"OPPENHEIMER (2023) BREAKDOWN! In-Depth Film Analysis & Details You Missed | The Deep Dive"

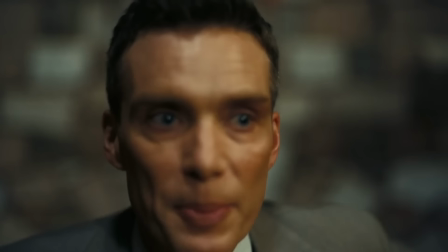0:00 But I'll bet the Japanese didn't like it.
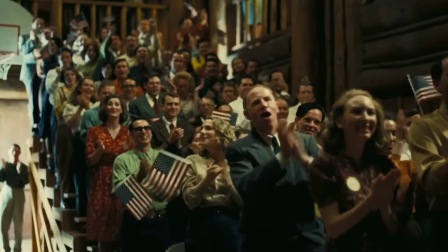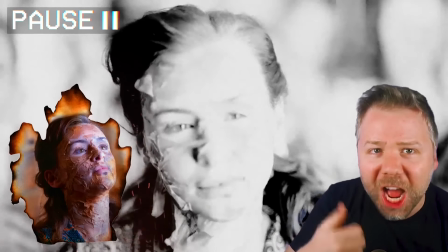0:08 Christopher Nolan put his own daughter, Laura Nolan, in this shot as the most graphic victim that J. Robert Oppenheimer sees,
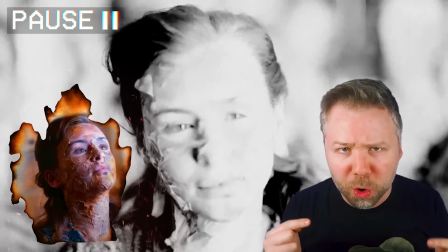0:15 as his previously contained inner quantum world finally explodes into his outer atmosphere.
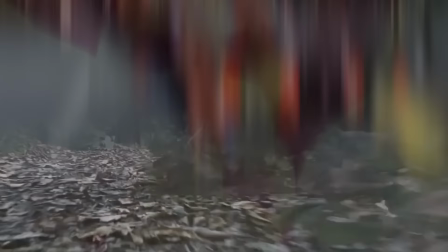0:21 After eight years of analyzing hundreds of films, including those of this filmmaker,
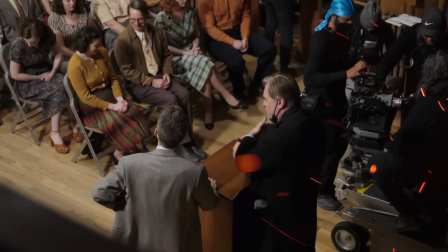0:25 I have come to realize that all filmmakers, at the end of the day, only know how to tell one story, their own.
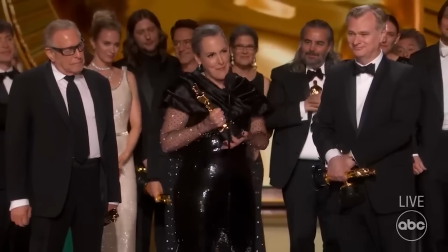0:31 In the deeper story of 2023's Oppenheimer, the most recent Best Picture winner is a filmmaker realizing the horror of one of his own creations.
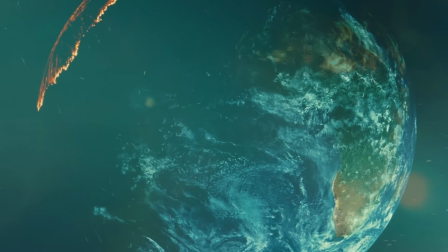0:39 Something that could have, in his eyes, ignited a chain reaction that would bring about the end of his precious world as he knows it.
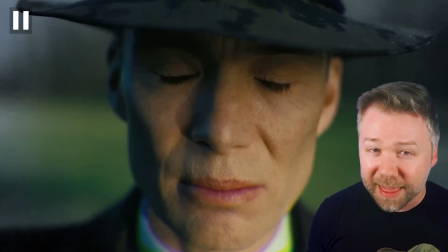0:46 By the end of this analysis, I promise to reveal to you what that Christopher Nolan creation was, and I don't know if you're ready for the answer.
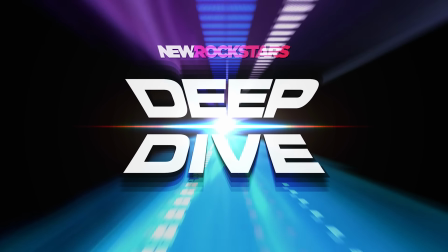0:53 I'm Eric Voss, and this is The Deep Dive. The channel that dives deep into films we love to find the hidden meaning no one ever talks about.
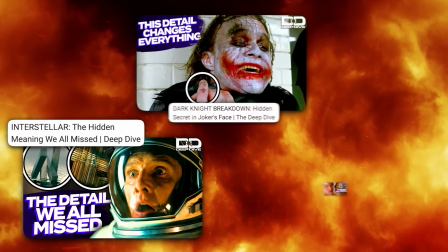1:00 In this second year of the Deep Dive channel, I am picking back up with three of the videos I made in the first year,
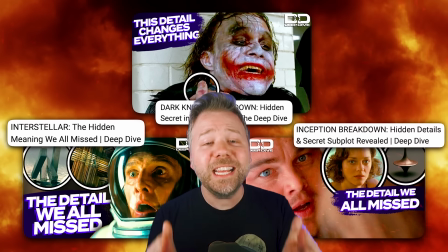1:06 and for the next handful of videos, I will be focusing on the films of Christopher Nolan.
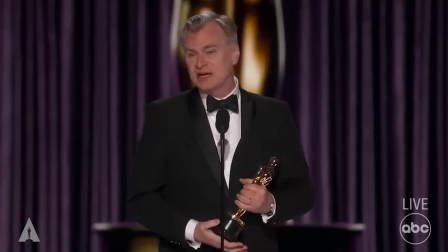1:10 Oppenheimer is the film that finally won Nolan the Oscar glory that had eluded him for so long. But unlike other instances of arguably lesser works, winning as the condolences for past overlooked masterpieces, for example,
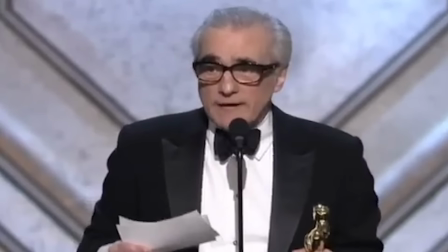1:21 Martin Scorsese winning for The Departed and not for Raging Bull or Goodfellas, Oppenheimer might be Christopher Nolan's best film.
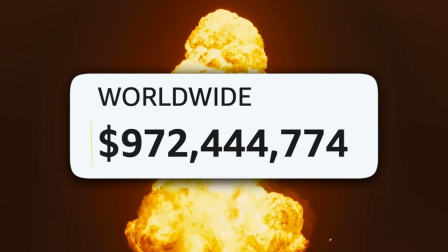1:27 It's certainly one where he proved himself making a billion dollars with a movie that on paper should not have made a billion dollars.
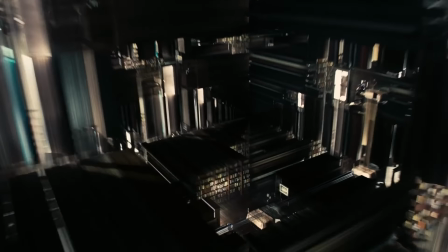1:33 There's no superhero IP. There's no flashy sci-fi conceit. It's just a good goddamn movie.
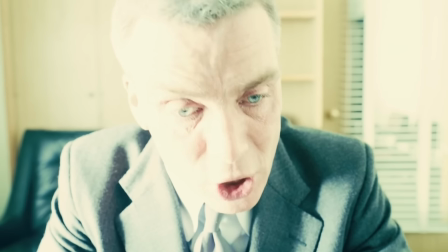1:38 But I think the reason it struck a nerve with so many viewers is it's also Nolan's most personal work.
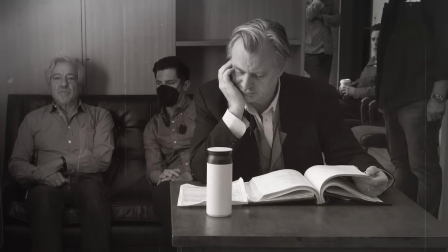1:43 An inevitable culmination of an innovator who is ruminating over his past creations.
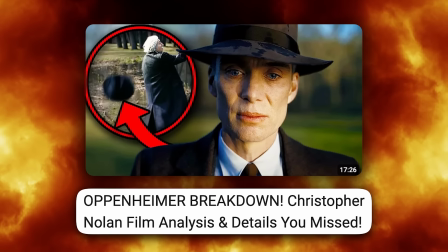1:48 So while I broke down a film for the new Rockstars channel the week it released, We must return to it here for a fuller,
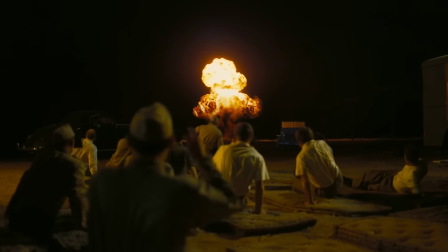1:54 proper deep dive into its hundreds of missable details and its chilling hidden agenda. What did Nolan create that made him feel like he has blood on his hands?
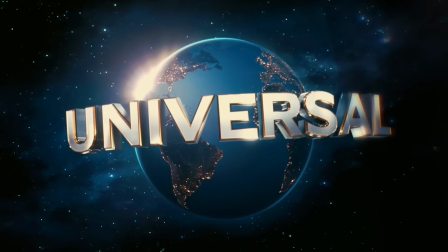2:03 Before the film begins, we see the Universal logo with its glowing globe, much like the surface of the planet seen from low orbit that erupts into hellfire in the closing montage.
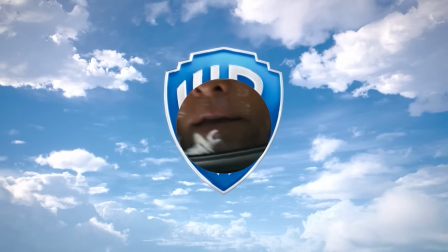2:11 Nolan produced most of his films with Warner Brothers, with Interstellar being a joint venture between Warner and Paramount.
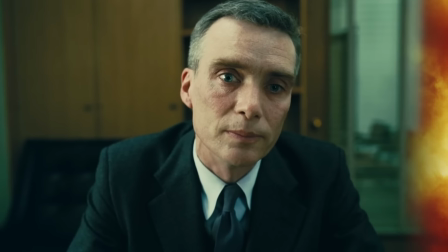2:16 But in 2021, that all changed. Like Oppenheimer boldly going against the Defense Department, Nolan publicly parted ways with Warner over the studio's decision to release their biggest films that year, including Dune digitally on HBO Max.
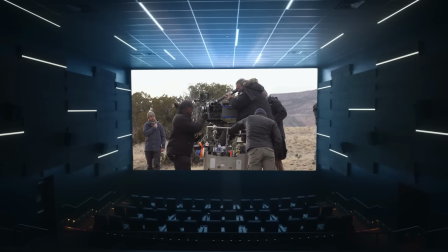2:29 Nolan, as a huge proponent of theatrical exhibition, shooting on film, and fighting to death,
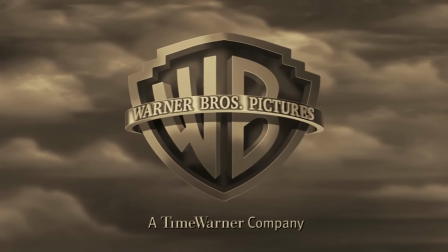2:35 tech's takeover of the film industry with streaming platforms, refused to work with Warner on his next film and Universal outbid Sony for the opportunity. I only mention the studio drama because I promise it plays into my Nolan as Oppenheimer theory. It'll make sense.
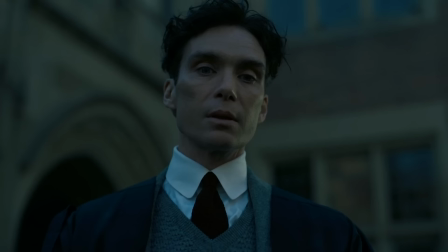2:47 So the film opens with drops of rain rippling a puddle at Cambridge in 1926 as student J. Robert Oppenheimer, Killian Murphy, gazes down paralyzed with fear.
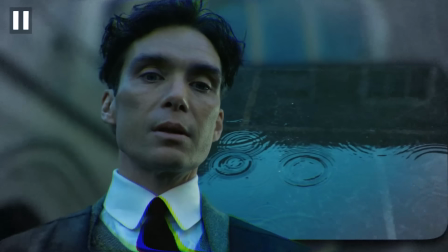2:56 Why does a puddle scare this kid so much?
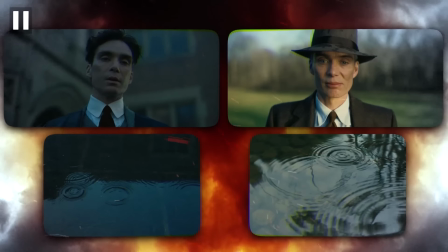2:58 Well, this visual bookends the closing scene of the film when Oppenheimer will see these same types of ripples on a pond at Princeton and utter the famous exchange that this film centers around.
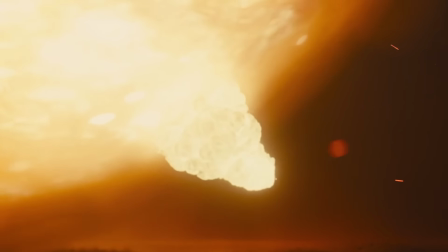3:07 For him, the ripples represent the fear of a chain reaction that defines his life,
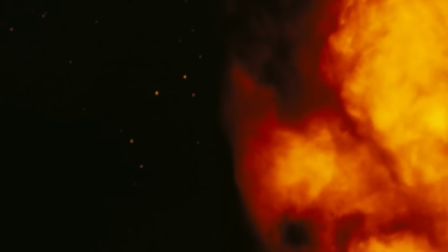3:11 a ripple effect of quantum particles colliding with each other that could and maybe someday will ignite the atmosphere in an
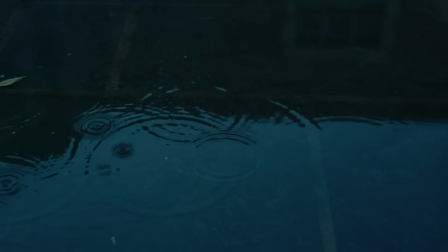3:16 instant we cut from this serene puddle of rainwater to its elemental opposite a ball of fire ripping across
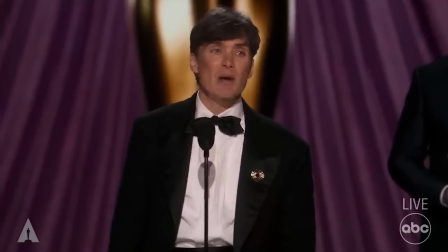3:22 a desert of the oscars this movie won that included picture director actor supporting actor the oscar-winning editing by jennifer lame might be
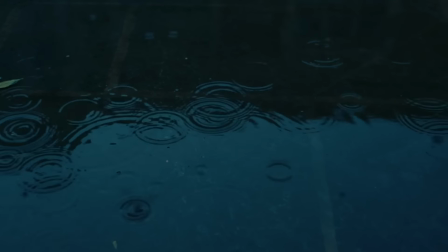3:30 the most worthy of that statuette as she so decisively cuts from what oppenheimer sees to the violent theoretical radical world that plagues his mind,
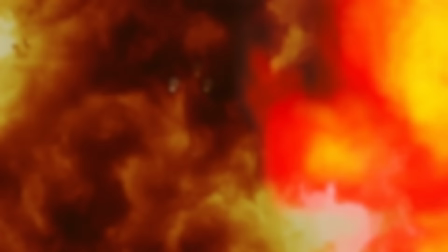3:38 of quantum physics that he knows are just a matter of time before the wrong hands harness them into apocalyptic doom.
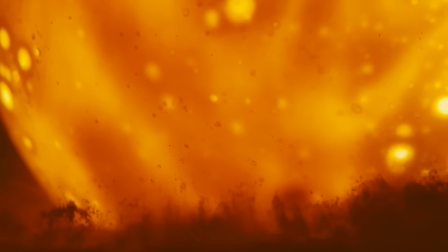3:43 These macroscopic images of explosions and quantum particles should be bewildering to us, but thanks to the editor Lame always cutting from the right shot at the right second, we just instinctively know that these images represent Oppenheimer's subconscious panic and dread. Over these explosions, we hear some stomping. From the visual context, we assume initially that these sounds are a slowed down part of the explosion itself.